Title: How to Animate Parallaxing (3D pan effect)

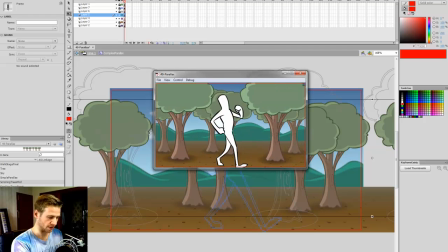It's not a real problem, to be honest. I think it's the dots that's making it look bad, the dots that are in the ground.
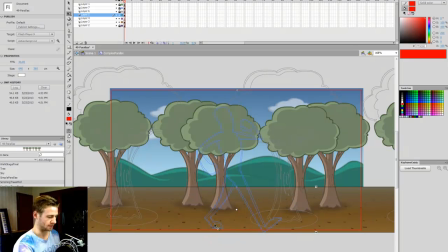So to fix that, I'm just going to go inside my ground clip,
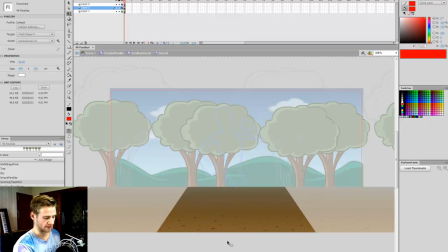select my dots and bring them down here so that the dots aren't where those trees are.
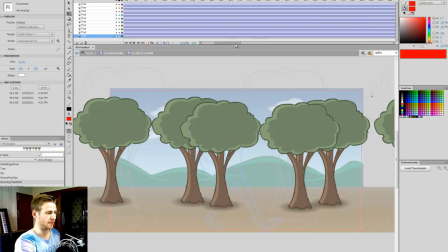And I think I'll speed it up anyway.
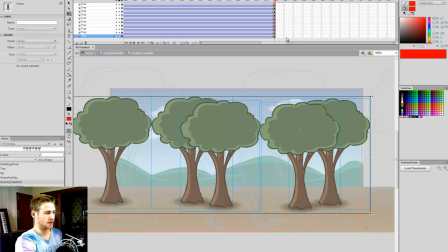So bring these, Control Alt C, and I'll paste at 300 and see what that looks like.
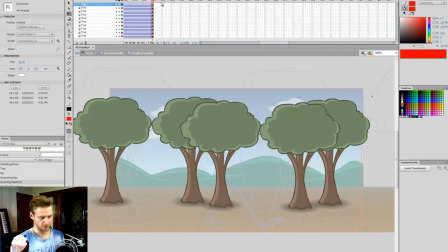So Control Enter.
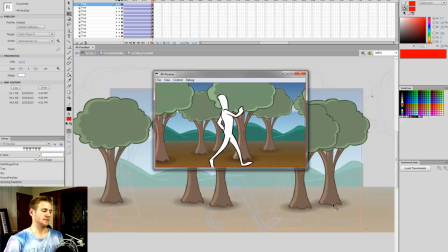Much nicer. I'm very happy with that.
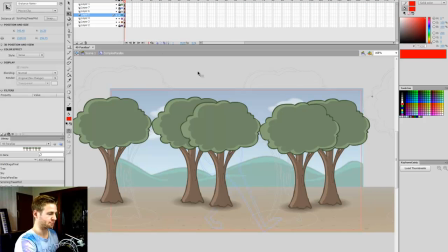And now we're going to create our last group of trees on the frame under that, and I'll wireframe those trees.
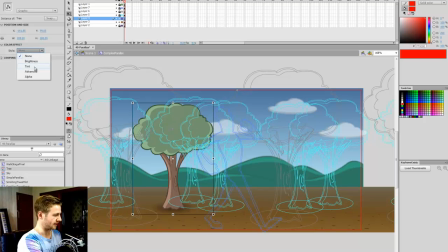So we drag across another tree. We're going to tint again, but this time we'll bring it up to 50%, make it smaller, and we'll add a whole bunch of trees.
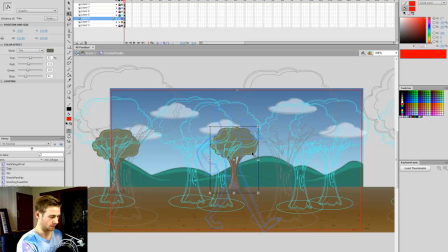See, one of the simple keys that I generally keep in mind when I'm parallaxing things is to have less in the foreground moving and larger groups of things in the background,
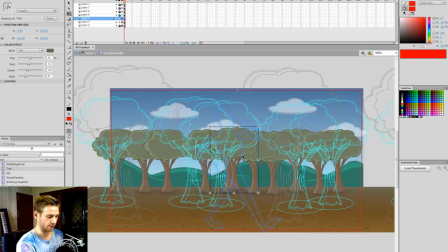because then it's much more obvious that the things that are in the foreground that are moving along quite fast. Now, instead of having all of these on a separate layer inside the movie clip, I'm just going to hit F8 and call this, make a graphic and call it large tree group.
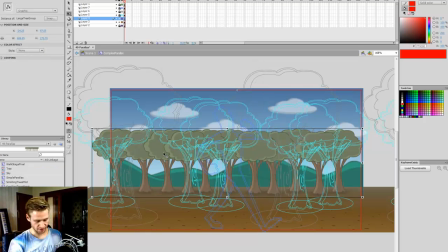Hit enter, and now I'm just going to do that again, hit F8, make a movie clip, and then I'll call this scrolling trees back.
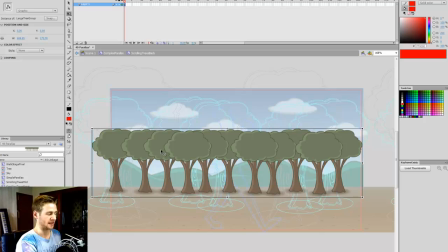Hit enter. And now instead of having to distribute to layers, I can just tween this one clip. But for now, I'm going to duplicate that layer and drag it across here. And then I can add the tween.
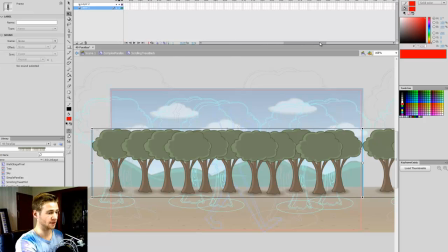So I'll go out to frame, let's say 600. So it's going to need a lot of space. 600. Hit F6, drag this across so that the mesh matches like that, and create classic tween.
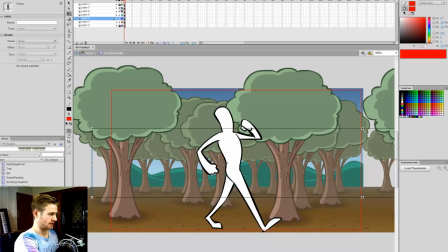Now I'm going to go back out, and let's have a look at what this looks like.
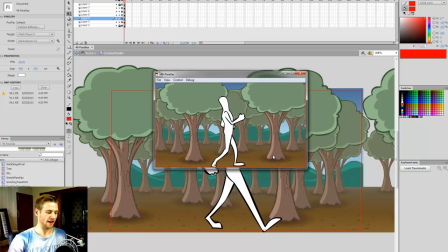Control Enter, and there we go. We have our forest parallaxing across the horizon, so the sky and the mountains and all that doesn't need to move at all, and it looks like this character is moving across there.
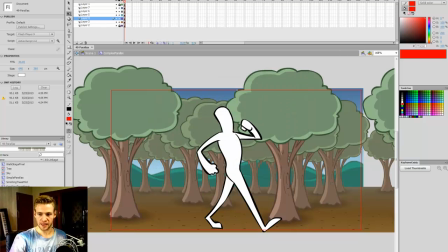So I'm just going to fully export that, and we can watch this in full screen.
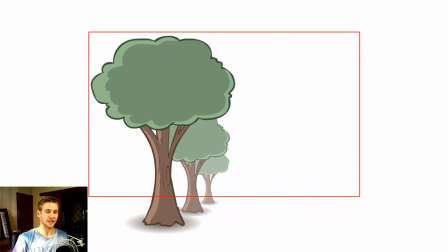Okay, so this is our simple example, just with 3 trees panning across, and we can see really simply and efficiently how quickly and easily that can be done.
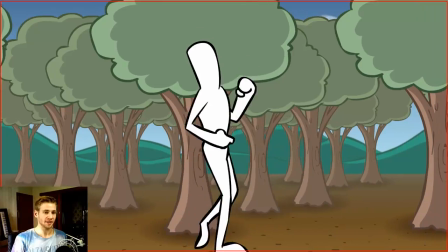And then with a more complex application of these things that we've talked about,
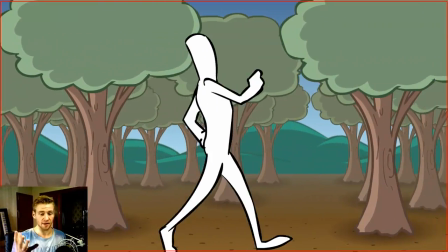we can create an entire environment like this in a relatively short amount of time that looks
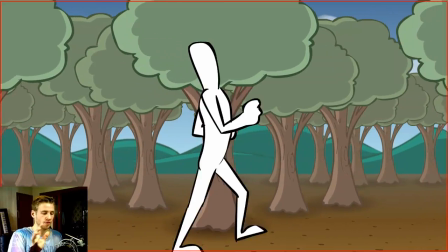convincingly 3-dimensional, and have this character walk through this area that has depth and an atmosphere.
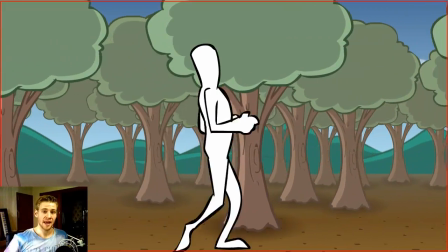So thank you for watching this tutorial. I hope it's been helpful, and until next time, see you later!
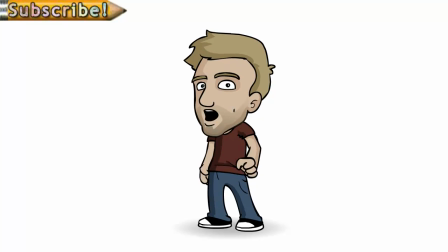Thanks for watching. Make sure to subscribe if you enjoy my videos. You can download the reference files from this tutorial by clicking the link in the description.
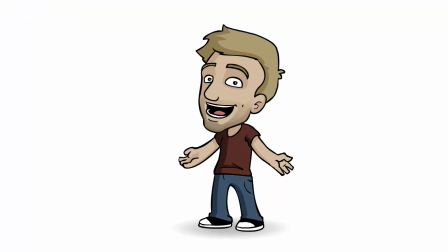And remember to share any art, animation or game you make on Newgrounds.com. Until next time, see you later.